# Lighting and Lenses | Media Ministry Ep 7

I have a 50 mm prime lens, and then here on my camera here, I have a 24 mm. So mm just stands for the millimeters of the barrel. You can look more at the videos that I've listed to talk a little bit more about what exactly they mean technically. But really what it means is the higher the number, the closer up the lens will get you. So a 50 is pretty close up. I'm going to show you a demo of what a 50 looks like. Compared to a 24 is a bit more of a wider lens. So the smaller the number, the wider it can go. The bigger the number, the closer up you can go. And so I'm going to use my husband Sam to demonstrate what these different barrel lengths mean.
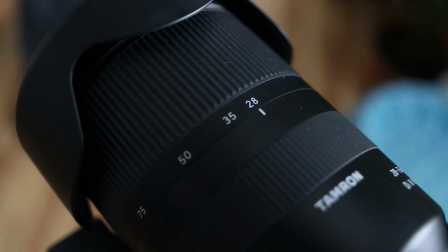539s
So right now I'm using it at 28, which is considered wide.
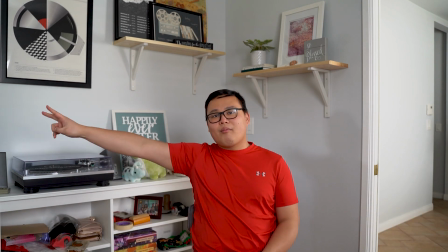543s
So right now this lens that I'm using is it's considered a zoom lens because it goes from 28 all the way to 75.
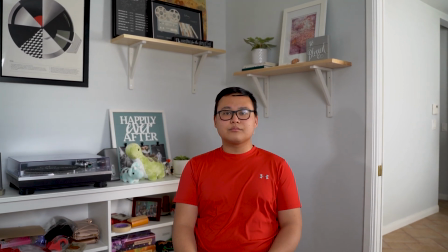553s
So if I just zoom in with this zoom lens, you can see how it starts to get a little bit tighter.
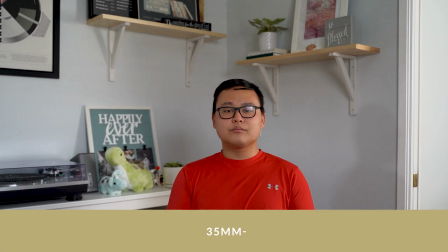561s
So this is now at 35. And then I'm going to go to 50.
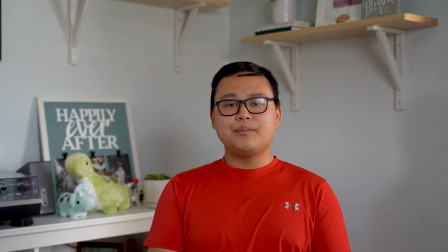567s
Gets a little bit closer.
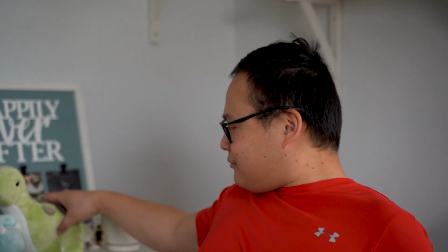571s
And then at 75, he is now super, super close to go wider.
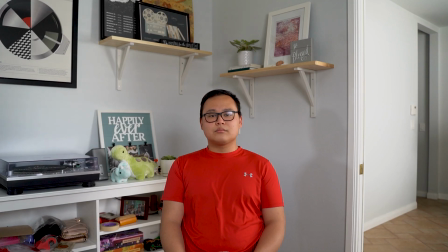580s
So this is a wide angle shot, which allows you to see everything around Sam, but also allows you to see Sam.
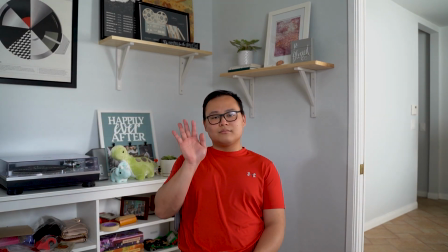587s
But if I want you to just look at Sam, then I'm just going to zoom in.
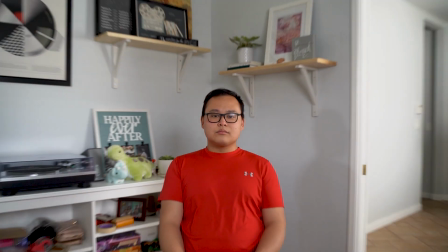591s
So the nice thing about shooting wide is that you can always crop in when you edit.
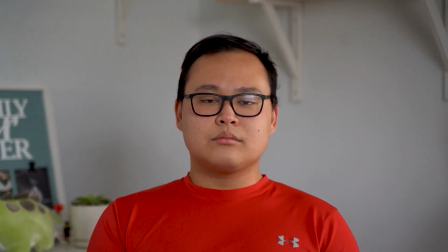598s
The hard thing about when you zoom in is that this is all you have to work with. It doesn't mean that either is better or worse.
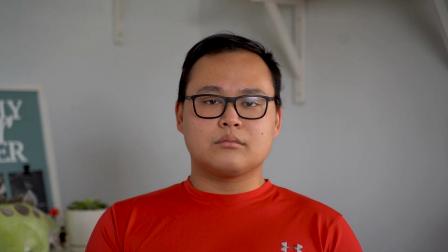606s
It's just a different kind of shot that you can have in different styles, especially when you're editing.
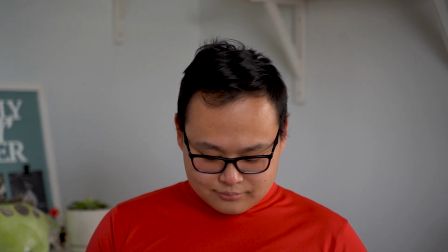612s
It allows for there to be more variance in what you're looking at in your video. Okay, so that's it for today, guys. We went over different lighting situations and setups, and we also talked about different camera lenses and what you can get out of these different camera lenses. So if you still have questions, please let me know. I've also given you some resources to watch in addition to this video that kind of break down further what each of these dynamics mean and how you can use lighting and your different camera lenses to really make your video look very professional. So yeah, I hope you have fun and enjoy.